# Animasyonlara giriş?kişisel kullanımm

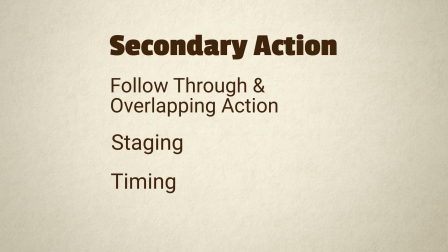(78:51)
Here are some other principles related to secondary action. Feel free to jump to one of these or head to the next video. I'll see you there.
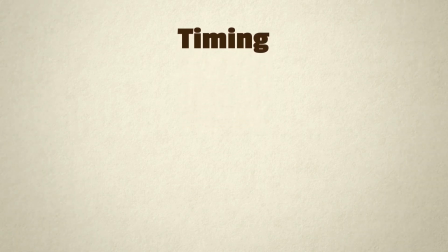(79:03)
Timing is controlling the speed of an action through the number of frames used to represent that action.
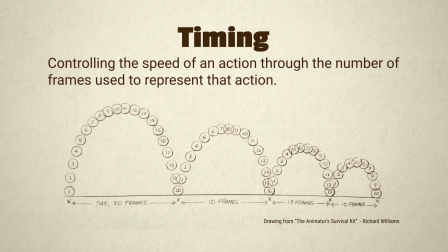(79:08)
Timing is probably the most fundamental of the 12 principles since it gets at the essence of what makes animation and even film itself work in the first place.
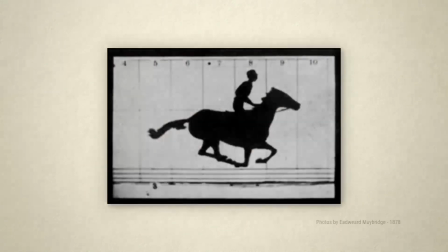(79:16)
Animation is an optical illusion.
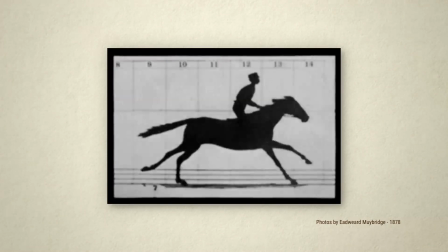(79:18)
If a series of images with slight variation are displayed fast enough, those changes in position are perceived by our brain as movement.
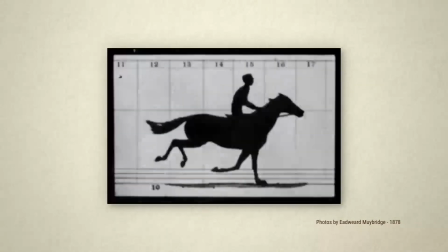(79:25)
The number of images and the rate at which they're shown determines their speed.
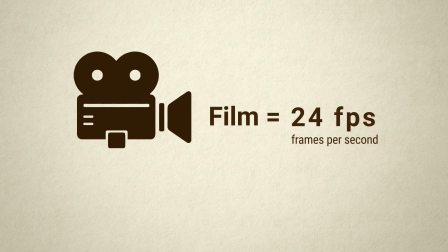(79:29)
The standard frame rate for film is 24 frames per second, and this is what most animators do their work at.
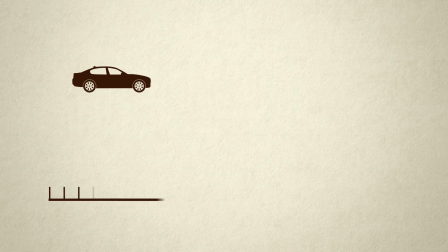(79:36)
So if you're working at 24 frames per second, and you want an action to take 1 second, it needs to be made up of 24 frames.
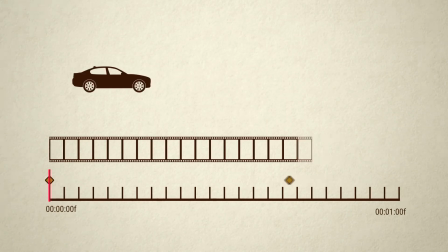(79:43)
And if you want it to take half a second, it would need to be 12 frames.
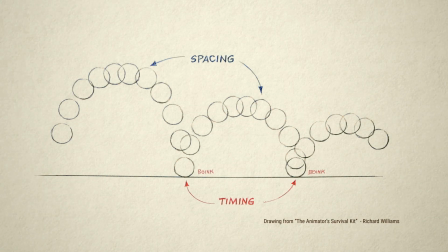(79:48)
Timing should not be confused with spacing, though they are related. Timing is the total number of frames that make up an action. Spacing refers to the amount of change between those frames, which also affects the speed of the object.
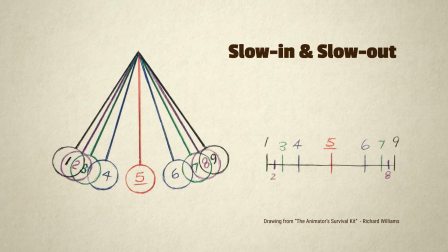(80:01)
See the video on the principle slow in and slow out to learn more about spacing and easing motion.
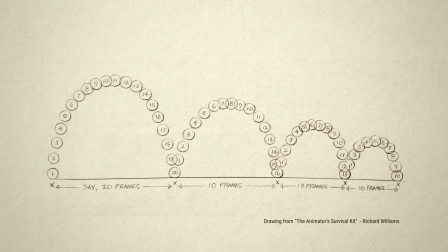(80:07)
The timing of an action is a big part of making it look clear, accurate, and realistic, but it also has a big effect on the personality behind an action.
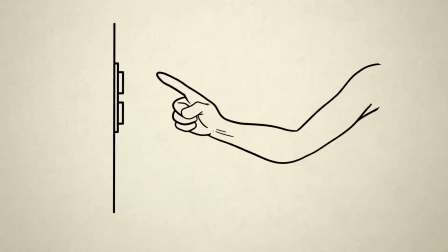(80:15)
Look at how this hand presses this button. It seems pretty casual, but if we speed it up, it looks angry or panicky. And if we slow it down, it looks apprehensive or nervous.
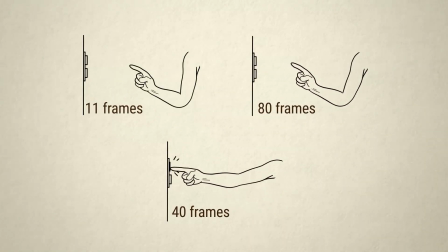(80:29)
Keep in mind these animations all have the same key poses and easing. It's just the total number of frames that's changed.
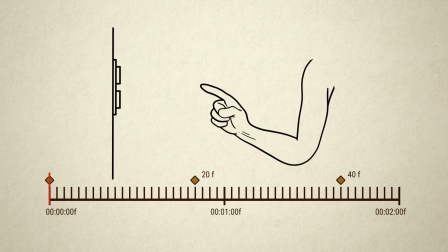(80:36)
We can also play around with the timing within the motion. Currently, this press position comes about halfway through the motion. But if we shift it around so there's more frames before the press and fewer after, now this guy definitely seems scared.
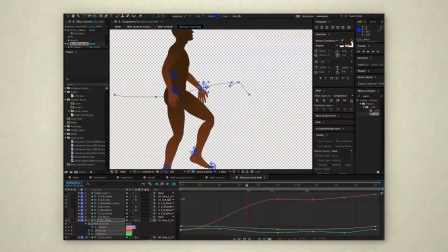(80:55)
If you're working in 3D or with a digital 2D character rig, you're primarily thinking in terms of the actual time, since most of the frames are being generated for you by the computer.
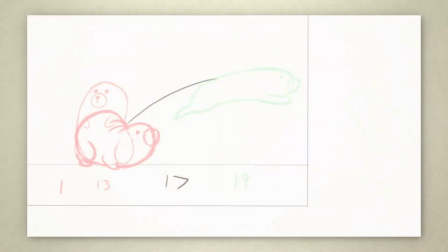(81:04)
But if you're doing hand-drawn animation, you need to think about the number of drawings you'll need.
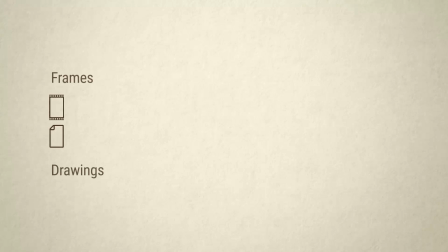(81:09)
Fortunately, even if you're working at 24 frames a second, you don't necessarily need to do 24 drawings to fill those 24 frames.
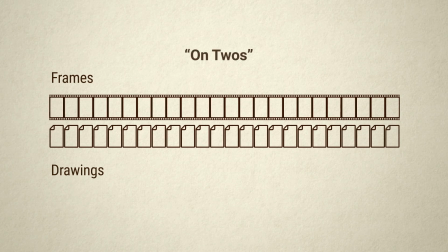(81:16)
That's because it's common to do hand-drawn animation on twos, which means holding each new drawing for 2 frames. So in that case, a second of an animation is only 12 drawings instead of 24.
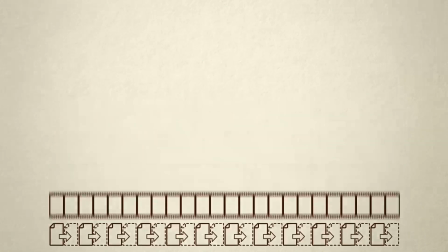(81:29)
This generally looks fine, especially with slower motion.
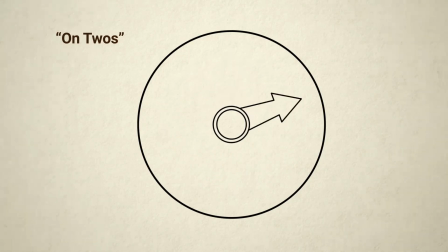(81:32)
However, you might need to switch to animating on ones when things speed up, and there's a lot of difference between frames.
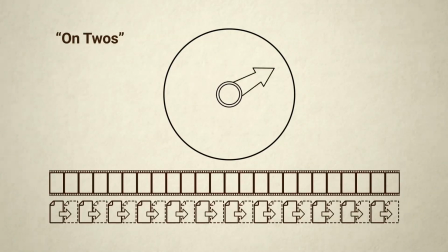(81:39)
You might need those extra drawings to smooth out the motion so it's clearer to the eye. It's easy to mix and match ones and twos, so just look out for any spots that might need an extra in-between frame.
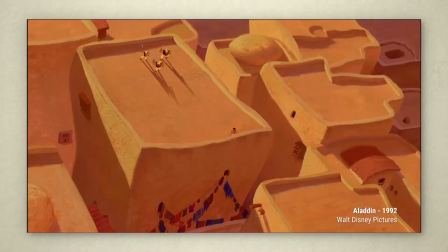(81:49)
It's also typical for higher-end animation, like feature films, to be done entirely on ones, because it almost always looks better, especially when projected on a large screen.
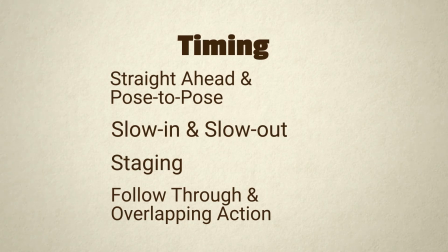(82:00)
Here are some other principles closely related to timing. Feel free to jump to one of those, or just head to the next video. I'll see you there!
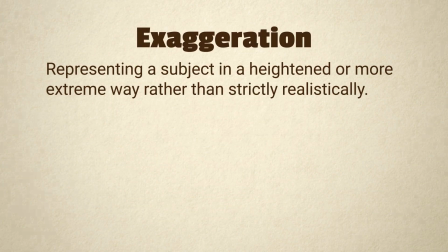(82:14)
Exaggeration means representing a subject in a heightened or more extreme way rather than strictly realistically. And while exaggeration can be used in live action, one of the biggest benefits of animation is that you can exaggerate without being held back by real physical limitations.
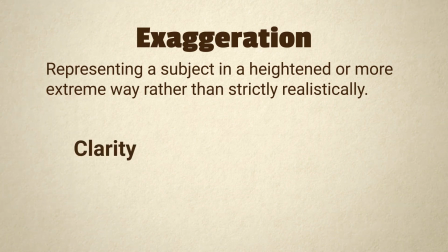(82:28)
There are several reasons to use exaggeration. It can add clarity to your animation by making the intent behind an image unmistakable. It can make an action more impactful by adding more visceral sense of the forces and emotions behind an action. And it can add appeal to your animation by making it more interesting to look at. Let's look more closely at all of these.
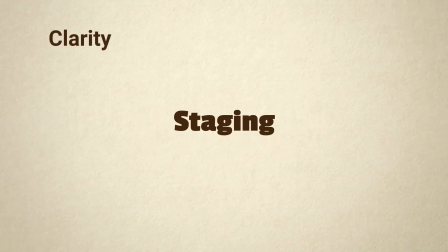(82:49)
In the video on the principle of staging, we talked about the importance of making poses and compositions as easy to understand as possible. Exaggeration is a great way to do this.
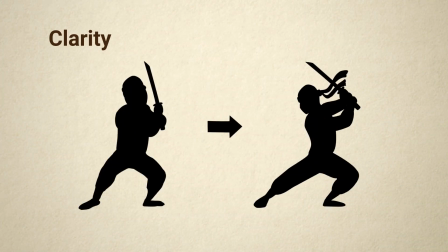(82:58)
You can exaggerate a pose to make the silhouette more clear. You can exaggerate an expression to make an emotion more clear.
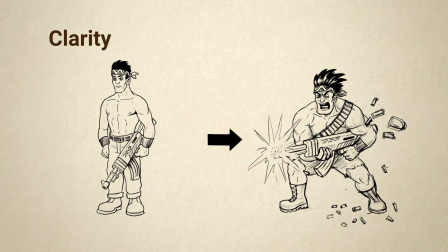(83:04)
You can exaggerate a design and action to make personality more clear. Or you can exaggerate a composition to make a situation more clear.
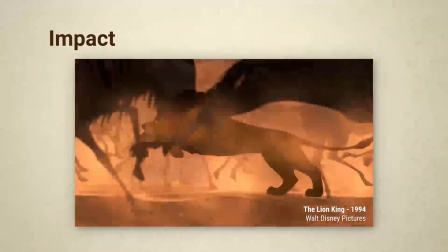(83:12)
When you have intense action, you don't just want your audience to see it, you want them to feel it.
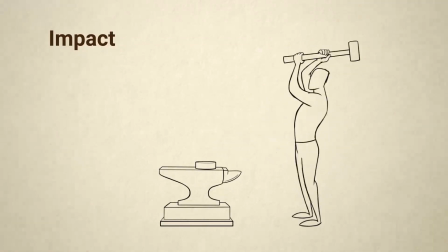(83:17)
Here's an animation that seems all right. But now, let's insert some exaggerated poses into this sequence. At full speed, you wouldn't notice how exaggerated those poses are, but you can notice how much stronger the motion feels.
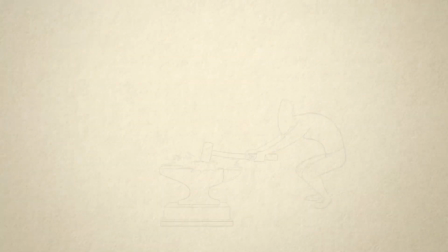(83:34)
We can even keep going and add some more exaggeration to the scene.
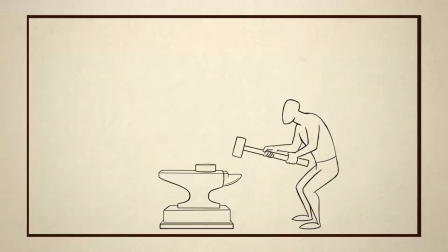(83:41)
And for a final touch, we can even make the camera shake. Now this scene has a lot more impact.
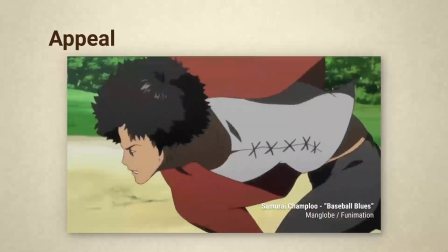(83:48)
Appeal is an animation principle all its own, with its own video, but exaggeration is a great tool for getting more appeal into your animation.
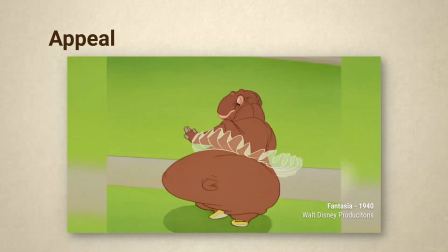(83:55)
When you exaggerate, you're offering your audience the chance to see something they can't just see anywhere.
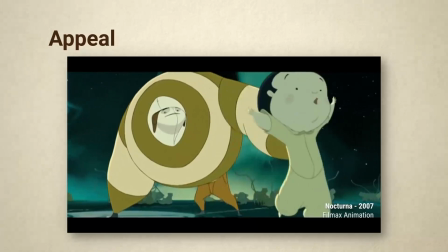(84:01)
Exaggeration and caricature let you make characters unlike anything else.
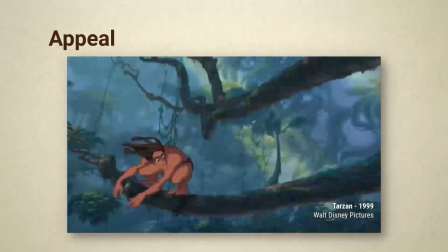(84:05)
Exaggeration also lets you create actions and situations that aren't possible anywhere outside of animation.
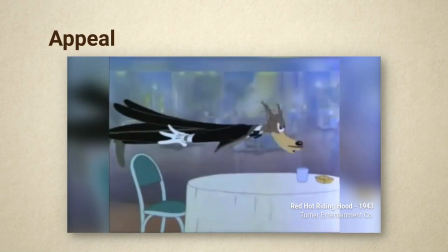(84:10)
And it lets characters express themselves in ways that can't be done in real life, but somehow capture what those emotions really feel like.
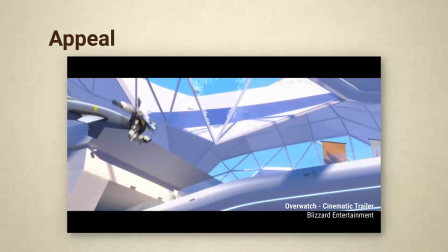(84:17)
All of these things just inherently draw the eye and make an audience pay attention. That's what appeal is all about.
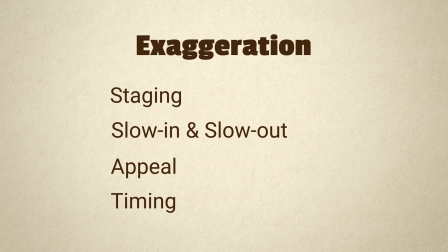(84:25)
Here are some principles closely related to exaggeration. Feel free to jump to one of these, or just head to the next video. I'll see you there!
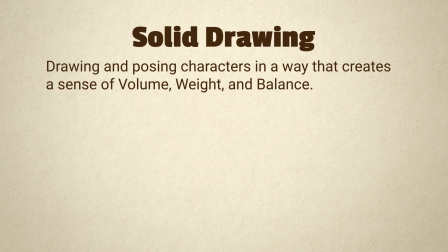(84:34)
Solid drawing means drawing and posing characters in a way that creates a sense of volume, weight, and balance.
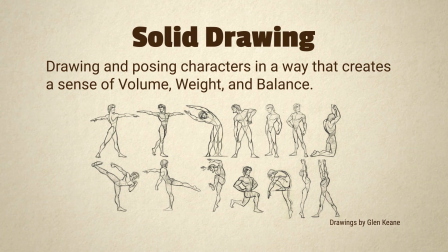(84:41)
It might seem like this only applies to hand-drawn animation, but 3D artists can learn from it too. Drawing
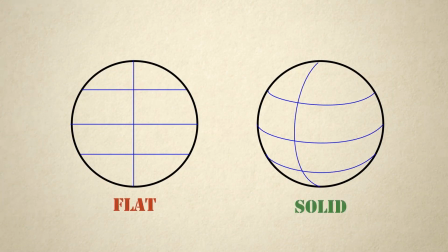(84:47)
for animation requires being able to draw a character from any pose or angle, so you need to be able to draw with three-dimensionality in mind.
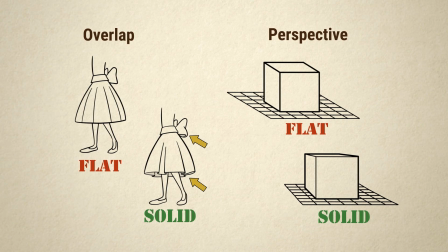(84:54)
Doing this involves general principles like overlap and perspective, which make your drawings look like they exist in a real 3D space.
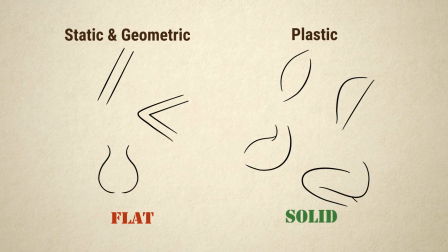(85:03)
There are also specific ways of making lines and designing characters that make them feel like they have volume and flexibility.
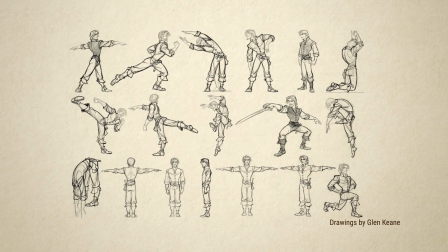(85:09)
Getting volume in hand-drawn animation all comes down to drawing skills.
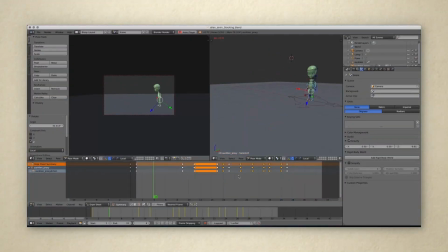(85:13)
However, in 3D animation, or stop motion, volume isn't a problem since you actually have a 3D object.
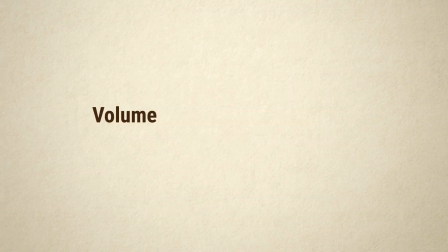(85:19)
However, remember, volume is only one piece of the puzzle. Weight and balance are a challenge for 3D as well as 2D animation. Weight and balance come down to how you pose a character. Something to avoid is posing a character symmetrically.
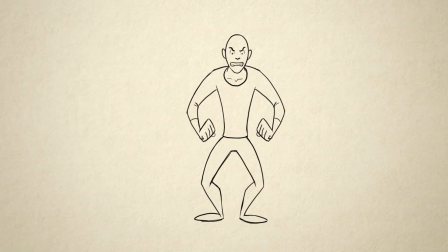(85:32)
This is also called twinning. You generally never want both sides of the body to be doing the same thing at the same time. Even at more oblique angles, this still looks unnatural and too symmetrical.
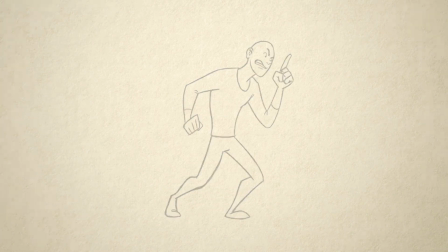(85:44)
It's better to get as much variety as you can into the different parts of the body. This is because people tend to shift their weight around unevenly when standing still.
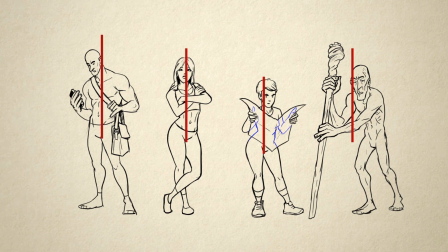(85:53)
Balance comes in as people adjust other parts of their body to keep their center of mass over their feet or whatever is supporting them.
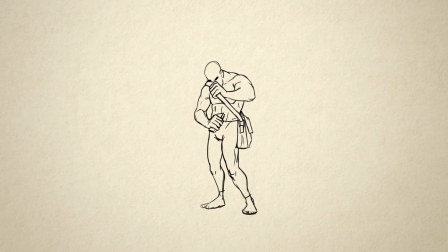(86:00)
Showing how a character keeps themselves balanced in response to moving their body mass is a big part of getting weight into a character.
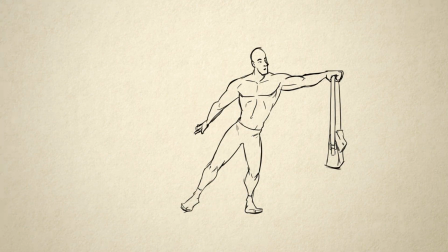(86:07)
Make sure to look out for twinning and balance on all your poses. Here are some other principles related to solid drawing.
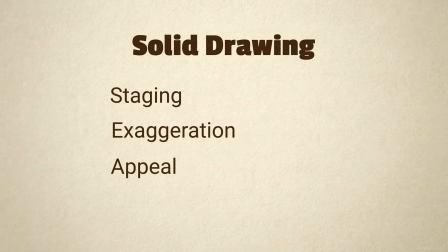(86:14)
Feel free to jump to one of these, or just continue to the next video. I'll see you there!
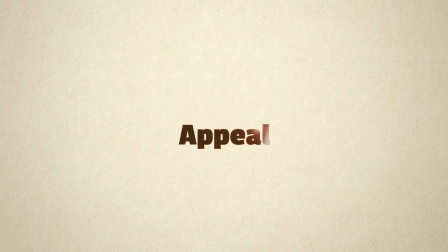(86:19)
Appeal is probably the broadest concept of the 12 principles.
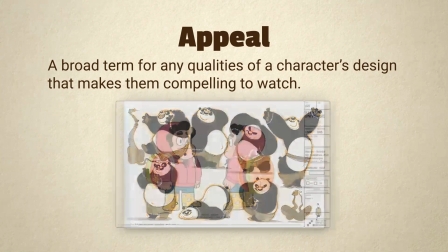(86:24)
Appeal is a very broad term for any qualities of a character's design that make them inherently compelling to watch.
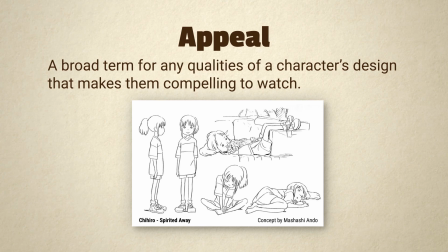(86:30)
This starts with good character design, which has to then be carried through to how the character is animated.
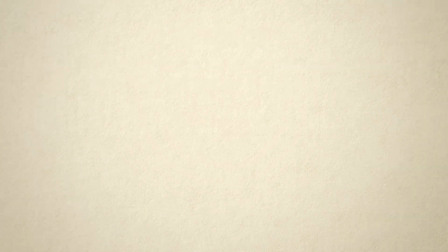(86:36)
Appeal could come from a character being attractive, cute,
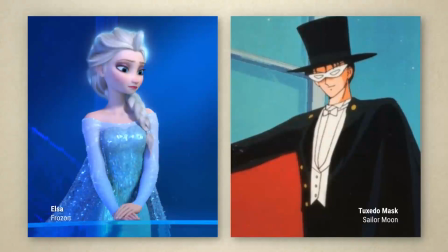(86:42)
intimidating, funny, elegant, monstrous, or simple.
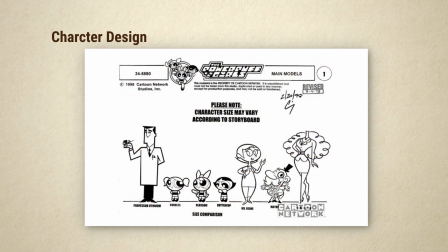(86:50)
Appeal is somewhat subjective, but there are general rules to follow that will help you make your designs more appealing.
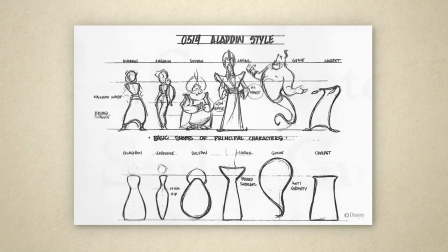(86:56)
A good place to start is to think about how your main characters will work together. Varying the basic shapes used in your character's construction will help keep them interesting and distinct.